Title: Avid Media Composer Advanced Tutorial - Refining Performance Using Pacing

Hello ladies and gentlemen and welcome back to Avid Media Composer. This will be an advanced level tutorial. Thank you once again to Editstock for the footage and I recommend all students or people trying to practice editing, drama do need good footage and good rushes to work with and I recommend Editstock as a good place to go to to have professional level editing material. There's a link below, please follow it if you want to practice your editing craft. In this tutorial we're going to look at how we can actually start to use more precision level editing to create a smooth, consistent performance. This is from the film Anesthesia and the scene in question is the dentist talking to a slightly anaesthetised patient on the subject of monsters, dentists and fairies called the bone groom. Let's play it back, and I'm going to show you the options I've got to play with.
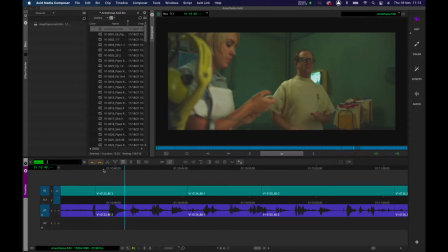Let's just take it back a few seconds to get a sense of the scene at play.
Anyhow, originally they were called the Bone Groove.
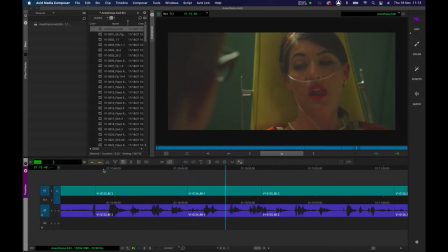It has a mighty race of creatures that live beneath the earth. Race of creatures that live beneath the earth.
As you can see, when I do my first assemble, I often leave dialogue repeated across certain cuts. So I've got room to play with when I come to start refining the rhythm and the pacing. So I've got some decisions to make.
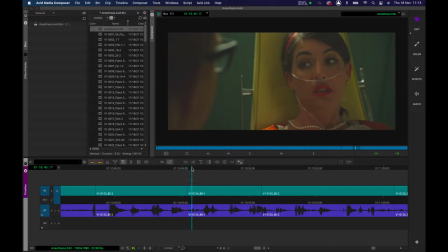Let's have a little playback. Where can I cut to make sure we get a smooth performance?
Creatures that.
So I'm going to make a cut here. I'm going to trim this portion out. Let's see what we've got. And I'm going to trim this bit here. So we're cutting on the word that. Let's see how it plays back.
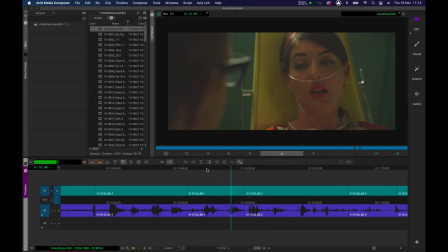Doesn't feel quite right. We can see by actually looking at the waveform here that the inflection of the voice goes down and it seems to go up quite a bit and it feels like the performance is slightly off. And as editors, this is the one thing we have to be very careful of.
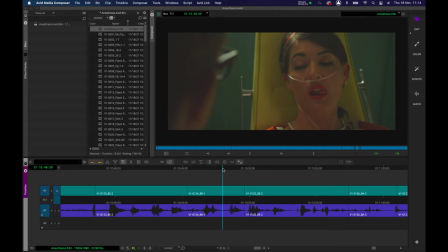We must remember on, you know, very busy sets, there's sometimes multiple takes, lots of different performances that have different rhythms and tones. Our job as an editor is to keep that tone of performance emotionally consistent.
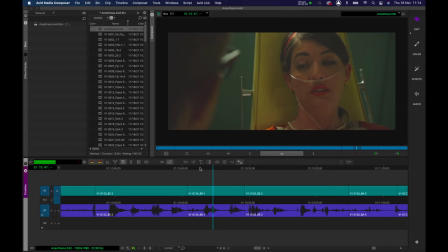And this does feel a bit off. Let's just play it back.
Mighty race of creatures that live beneath me.
It feels like he's going down too much, then going up on the cut. cutting on the word that doesn't seem to work for me so let's undo it let's put it back to what it was and let's now try again and find a different cutting spot
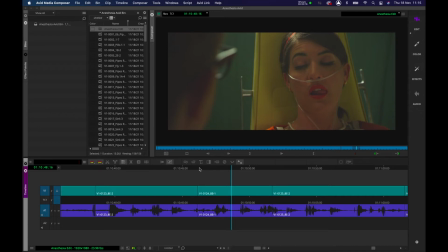I'm going to go for of his voice is nice and on the downward spiral there so I'm going to make a trim on the word of let's go for of I'm going to make of the edit point let's find the edit point on the incoming clip. I'm gonna make the cut there so I'm gonna trim to the left let's now play it back and see what we've got. I'm probably a little hard on this I'm gonna give it a little bit more room to breathe. Let's try that.
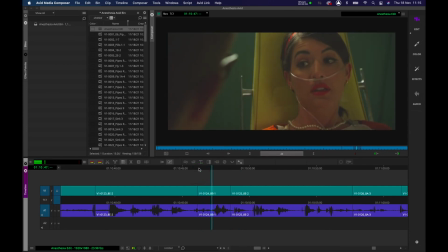That feels a lot better and actually looking at the waveform here shows that actually it probably works in terms of the emotional level of his voice if you look at the waveform it's going down his voice is getting lower down here his voice is lower than it would have been on the harder cut here so you can just see it sort of and sometimes looking at those waveforms really does help so if you play it back I feel that's the better cut
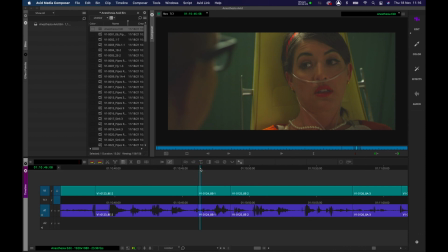it's a more consistent performance It's a better cut and I've helped develop a consistent performance.